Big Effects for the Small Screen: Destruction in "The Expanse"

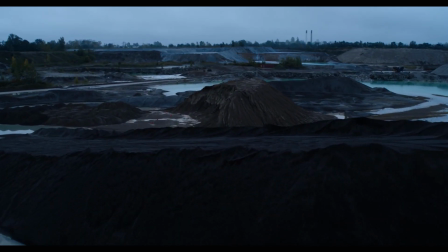[28:49]
We tried going really high, but then we wouldn't get all the nice details of us just skimming the surface of the ground.
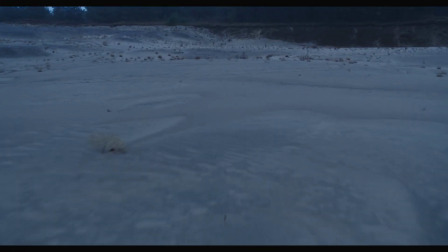[28:56]
So we went pretty low. We were only about 5 feet off the ground.
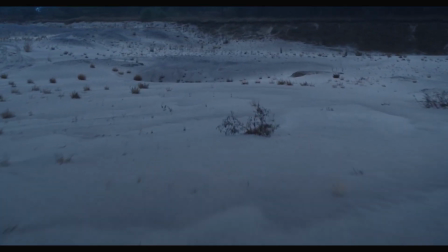[28:59]
And because we were traveling, pretty fast, it looked like, at a grander scale, it would appear to be, something that is 500 feet. And so we just did a bit of a cleanup on the grass blades, handed it over to the CG department.
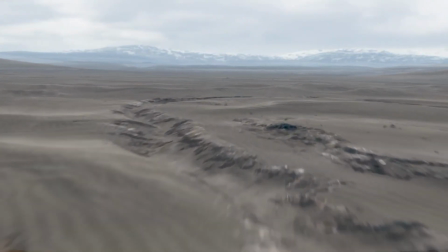[29:14]
They cleaned it up, and then we projected our textures over top, and that was it. We had a really specific look that this sequence had, and so in that one particular shot, which was the challenging shot of the sequence when camera was moving a very, very long distance and quite rapidly over the terrain.
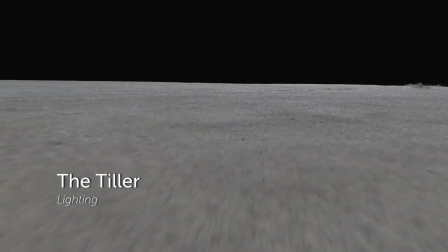[29:39]
So that terrain we had to create to match to the look of the rest of the sequence, which needed to be quite large.
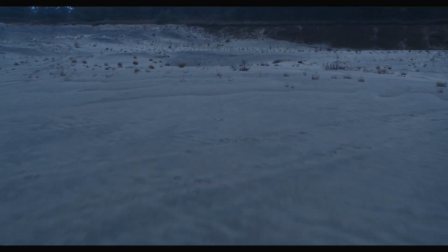[29:45]
Then we used a lot of the texture information that we got from the drone footage, as Paul described, but that wasn't enough.
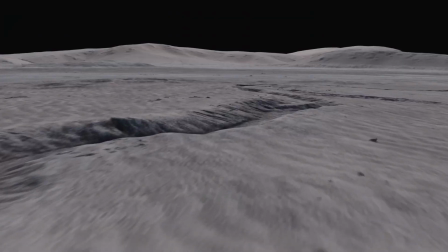[29:54]
So we had to cover the whole ground with a lot of other procedural or hand-painted materials,
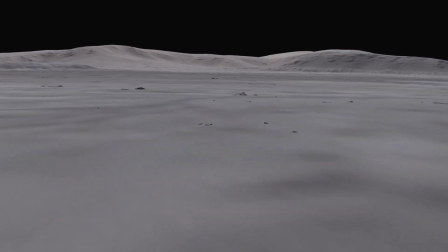[30:01]
textures as well, and materials to just for a large terrain like that,
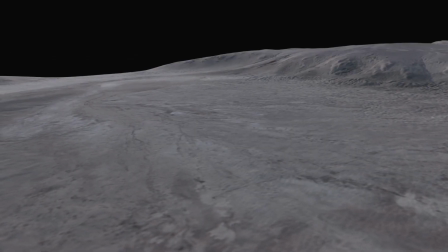[30:08]
to create enough varieties for it to not look flat and look still interesting.
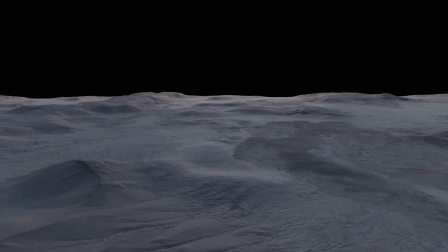[30:13]
The lighting did a great job on that to just with gobo dabbling lights and nice HDRIs to just again
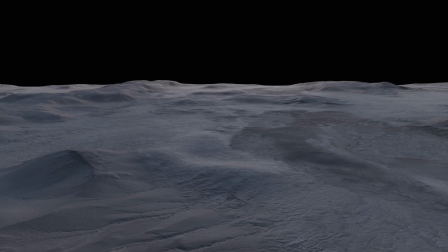[30:22]
make sure that the ground doesn't look really just large and flat,
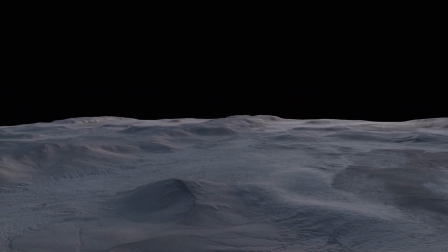[30:26]
because even though the lighting had to match to the day that they shot the footage on,
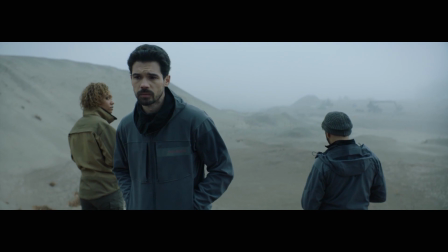[30:31]
which was quite overcast, but even in an overcast situation, we still have in nature,
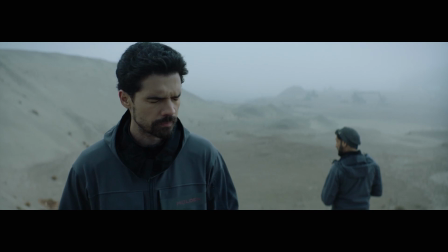[30:37]
we have parts that are darker and parts that are brighter.
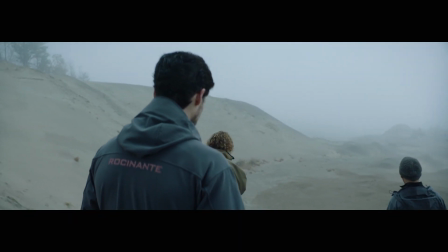[30:42]
So we had to create that in lighting for that whole environment. And then we rendered that.
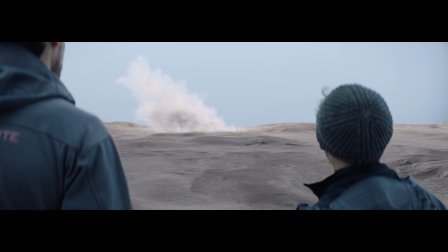[30:47]
And then on top of that, we did big amounts of matte painting to create the last level of photorealism and
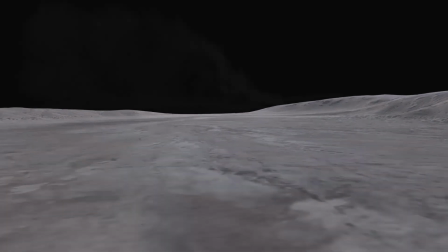[30:55]
all the nice little detail of the river formations and everything that
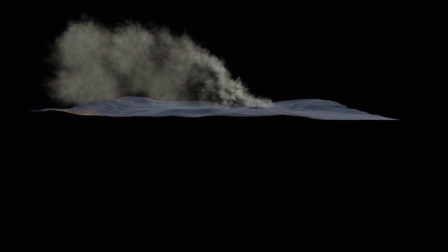[31:00]
got matte painted and then got projected onto the geometry on top of the lit version of the ground.
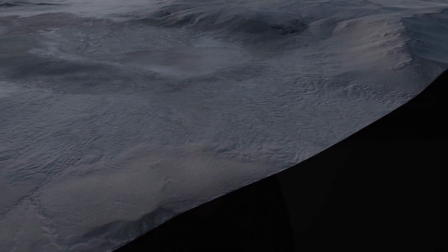[31:05]
But of course, the most important part of the shot was the tiller itself and the destruction which was happening,
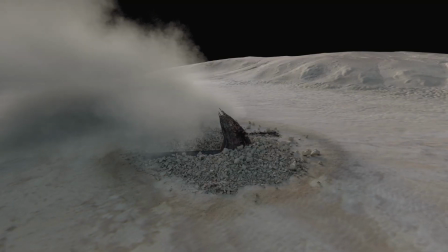[31:12]
which all was done in Houdini. Tiller itself was a really, really big machine, as Paul mentioned,
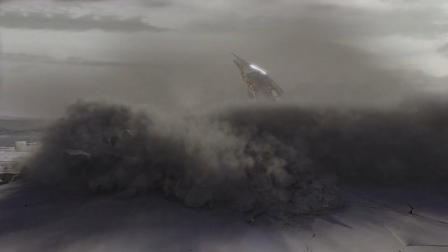[31:19]
a very, very cool machine to light and render by itself.
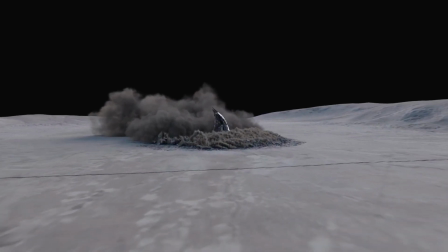[31:23]
But all of the destruction was happening in Houdini, in our effects department and Tim.
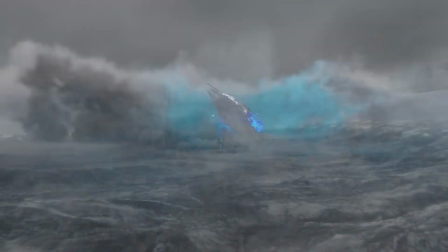[31:31]
All of that, we wanted to render that in Houdini,
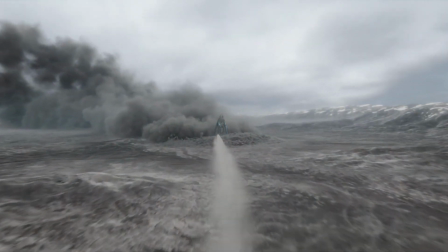[31:34]
so we had to create the same exact lighting situation that we had for the ground plane in Katana,
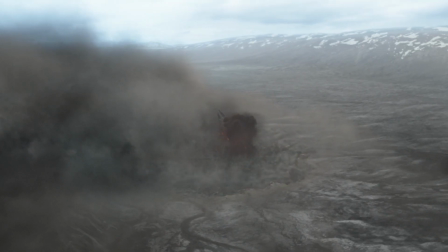[31:41]
replicate that exactly in Houdini, and then render all the ground being destructed and all the debris and dust and all of that. We really didn't want to shortchange the audience with this one, just because we'd established how massive these things are.
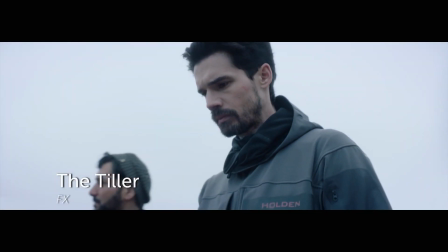[31:54]
Like, these are bigger than skyscrapers. They're absolutely enormous, and just on a scale where we haven't really seen stuff like this before.
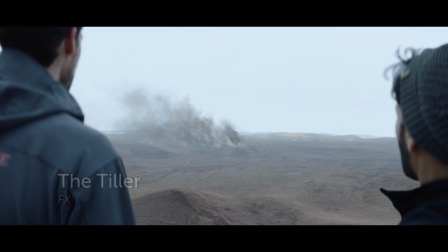[32:03]
So we knew it had to be something special. So in a sequence like this, so we did our first tests using real world values for gravity,
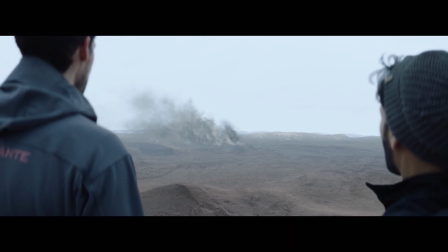[32:10]
which were interesting, but we had to tweak those just because it ended up feeling a little bit too slow,
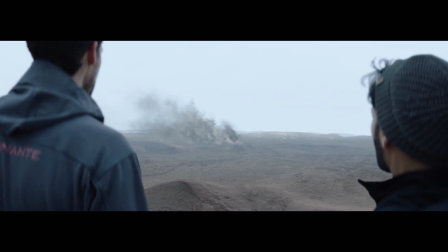[32:16]
a little kind of goofy with the tiller moving as fast as it did.
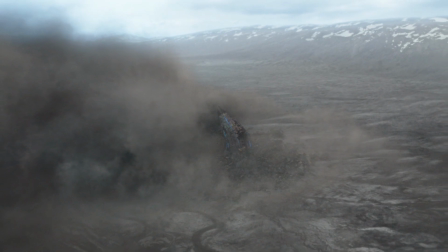[32:19]
And that was really one where we took the real world values and then we applied the eye test to it
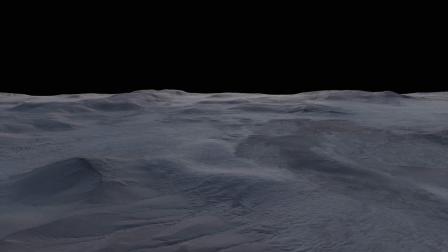[32:25]
and found the values that actually ended up feeling massive with as little cheating as possible.
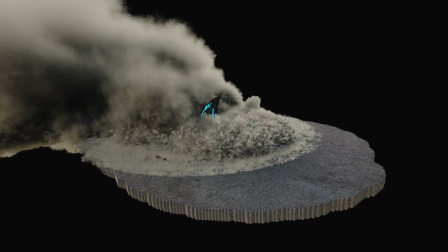[32:31]
So for the ground itself, we took that beautifully prepared geometry and we smashed it into bits.
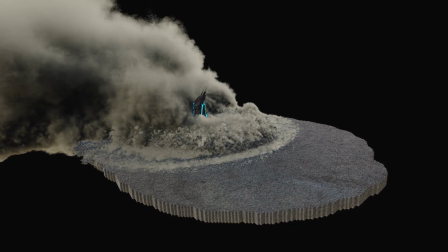[32:36]
So we did multiple layers of fractures of the ground geometry. Those then got fed into a bullet RBD system in Houdini.
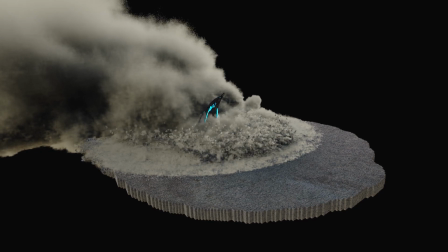[32:45]
The tiller was our collision object for that. We simulated some extra forces along with that to move all these pieces.
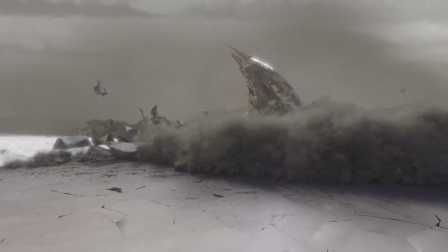[32:52]
And then I think the most important thing was the dust that came out of these events, because it was kind of a dry desert landscape,
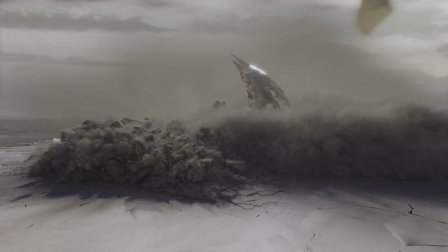[32:59]
and the dust not only helped to bring the active areas to life,
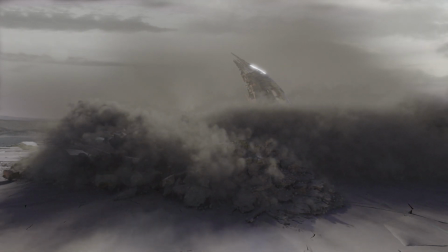[33:04]
but it also gave a sense of history for the path that the tiller had taken.
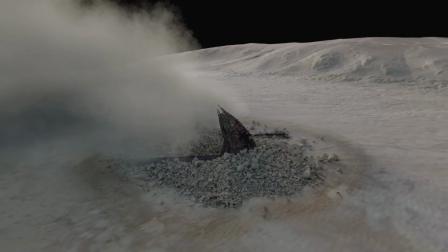[33:09]
So for some of those shots, we had to pre-roll almost 1,000 frames of dust sim to establish the dust cloud that was hanging in the air.
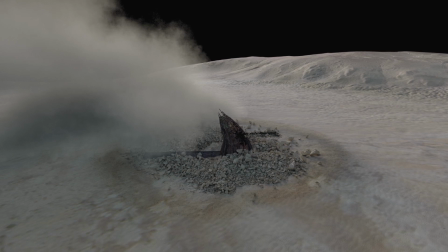[33:18]
And that then got married with some of the foreground elements that were a little bit more active. And the only other thing we had to really deal with was the amount of geometry that we were trying to render at that point with all those fractured bits.
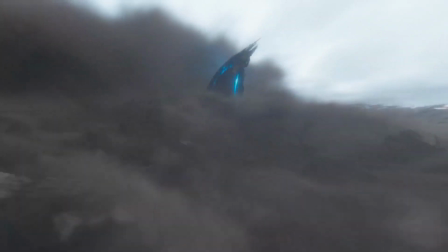[33:32]
So we ended up keeping the geometry fairly simple on the pieces, and then at render time in Mantra,
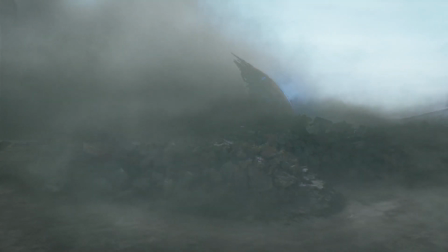[33:37]
we did a custom shader that was adding displacement to the interior faces, which let our detail level go up quite a bit without
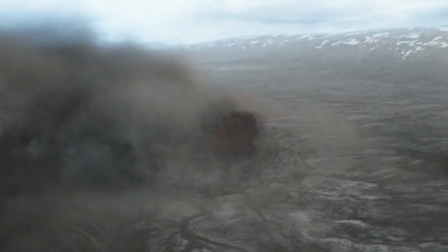[33:44]
destroying our memory footprint.
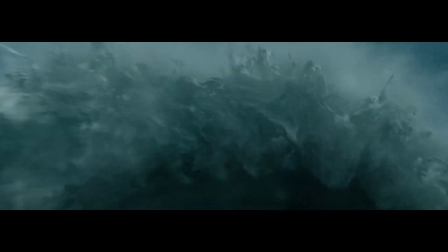[33:47]
Also in season 4, we would be completely remiss if we did not stop to talk about that amazing, iconic tsunami scene in season 4.
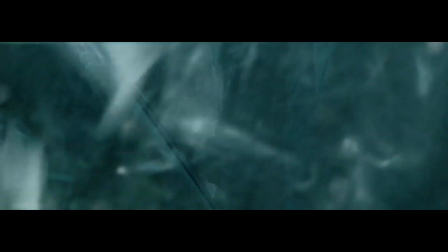[33:55]
If you have not seen it and you're watching this panel right now, as soon as we're done,
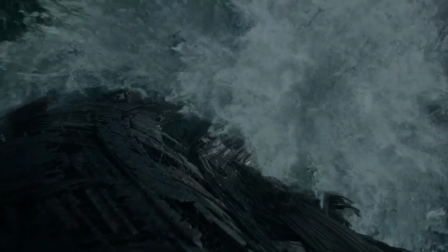[33:59]
definitely go check that out, because it was an incredible sequence and very ambitious for a TV show.
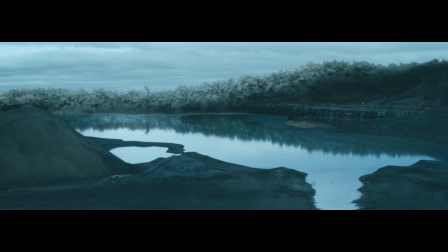[34:04]
Paul, can you explain the theme and intention of the tsunami scene? How did the look of the environment set the tone for this episode?
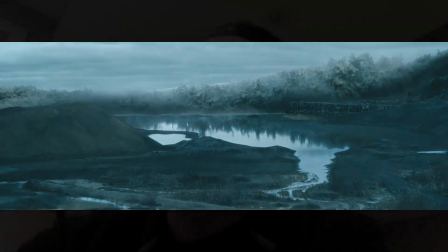[34:13]
Thank you. For this tsunami, it was so important for us to get it right, because it's a huge part of the show.
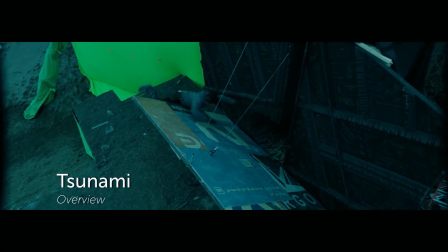[34:24]
In the story itself, there's this on Illis, there's this island that explodes on the opposite side of where the characters are.
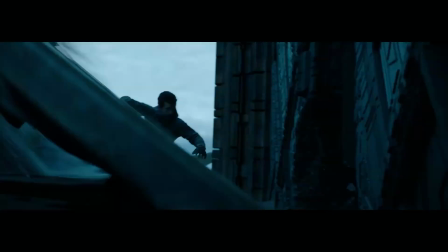[34:33]
So in this, like, I don't know, kilobajoules, I don't know how to say it,
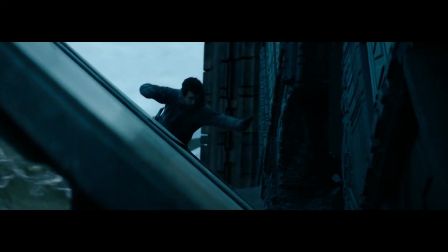[34:37]
but it's that many megatons of nuclear explosion.
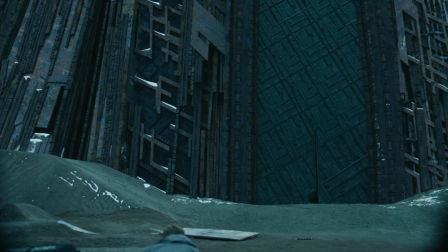[34:42]
And they have about 8 to 10 hours to evacuate their camp.
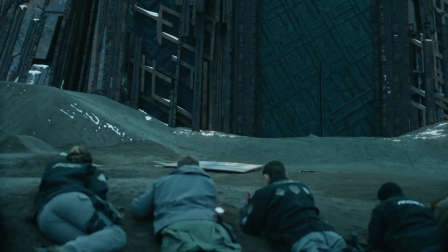[34:49]
So to get out of there, they have to find a safe place to hide.
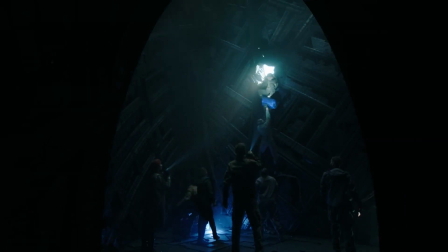[34:55]
So they go into one of the ruins, and they barricade themselves in there and wait for this impact to arrive.
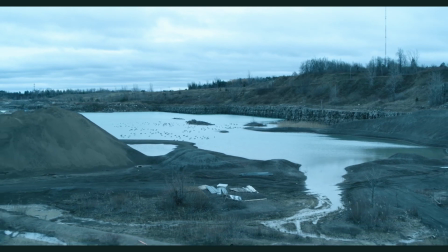[35:03]
And there's this really cool shockwave that comes and blows everything out on the camp,
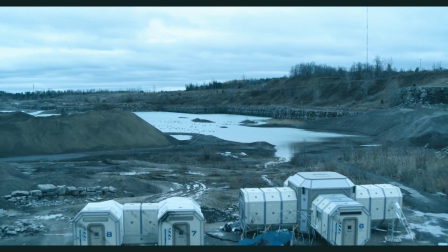[35:10]
knocks everything down.
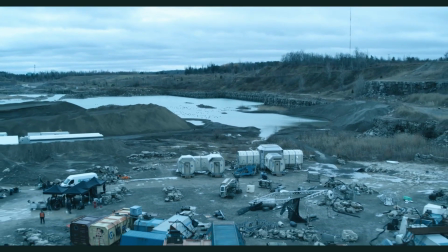[35:12]
And so we got, of course, our scanning department to go and scan the whole camp and get a post,
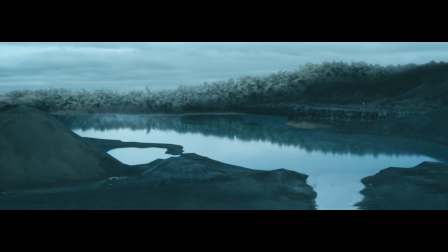[35:22]
a pre-destruction. And then, of course, the tsunami goes and takes that whole camp out.
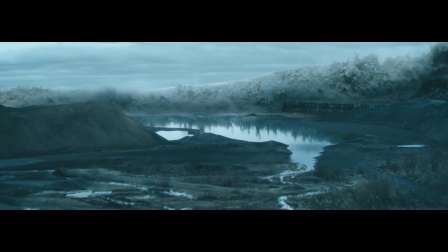[35:30]
That was probably by far the largest fluid shot like that we'd attempted at the studio, and the schedule for this at that point in the season was not super favorable, so we knew we'd have to get it right on the first or second try.
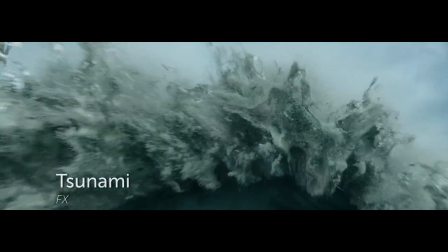[35:43]
So it was also almost 500 frames, and as I said,
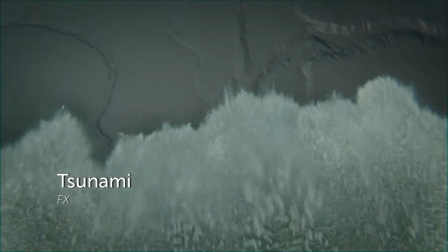[35:48]
we're going from way in the distance to right up close, so that's like all the recipes to make it a challenging shot.
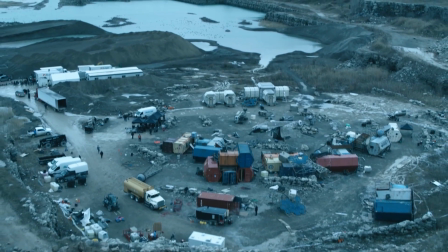[35:54]
So the first thing we had to do is block it out, and some of that was with proxy surfaces and layout,
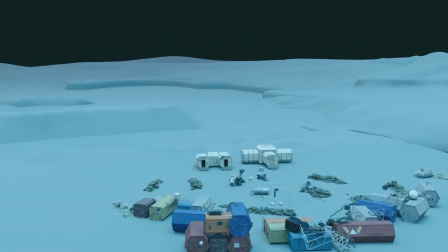[36:01]
where we're trying to come up with a speed that made sense. And then we had to get in there and start running some sims to make sure that the speed would feel realistic.
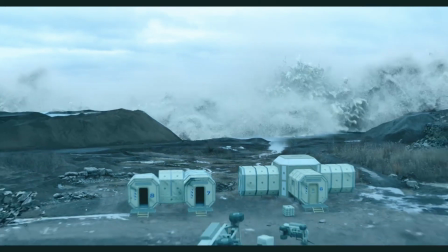[36:09]
So for the hero sim, there were a huge amount of elements that went into it.
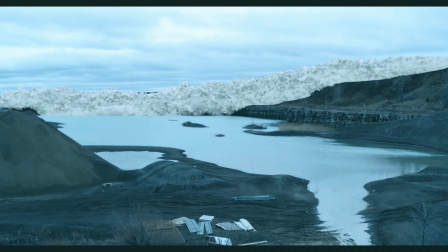[36:14]
So the core of it was probably a half dozen high-res flip sims, which is a type of fluid sims at the core.
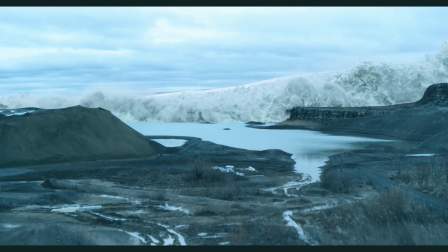[36:23]
For each one of those, there were secondary sims, which were whitewater, foam, and spray.
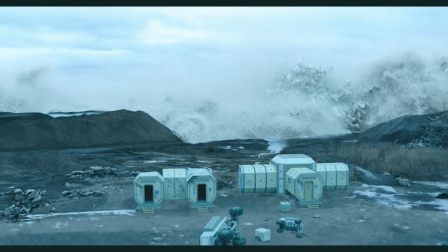[36:28]
There were some little custom mist and volume sims we set up to sort of add to the feeling of scale we needed.
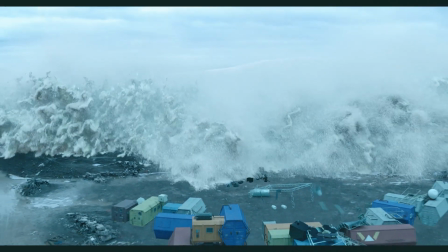[36:36]
We needed it to feel like it was getting crystallized into there and really kind of mucking up the whole area.
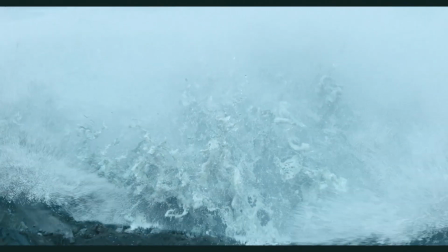[36:42]
We did separate sims for the lake interaction and for the dirt interaction on the sides.
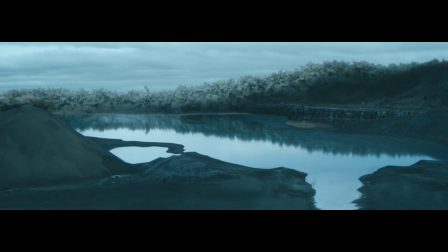[36:48]
You'll notice if you look really closely, the water that goes over the lake has a different feel to the water that goes over the dirt in terms of what gets chewed up along the ground.
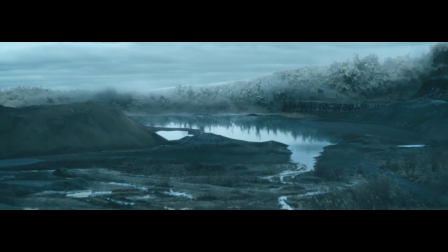[36:57]
And then eventually it runs into the colony structures.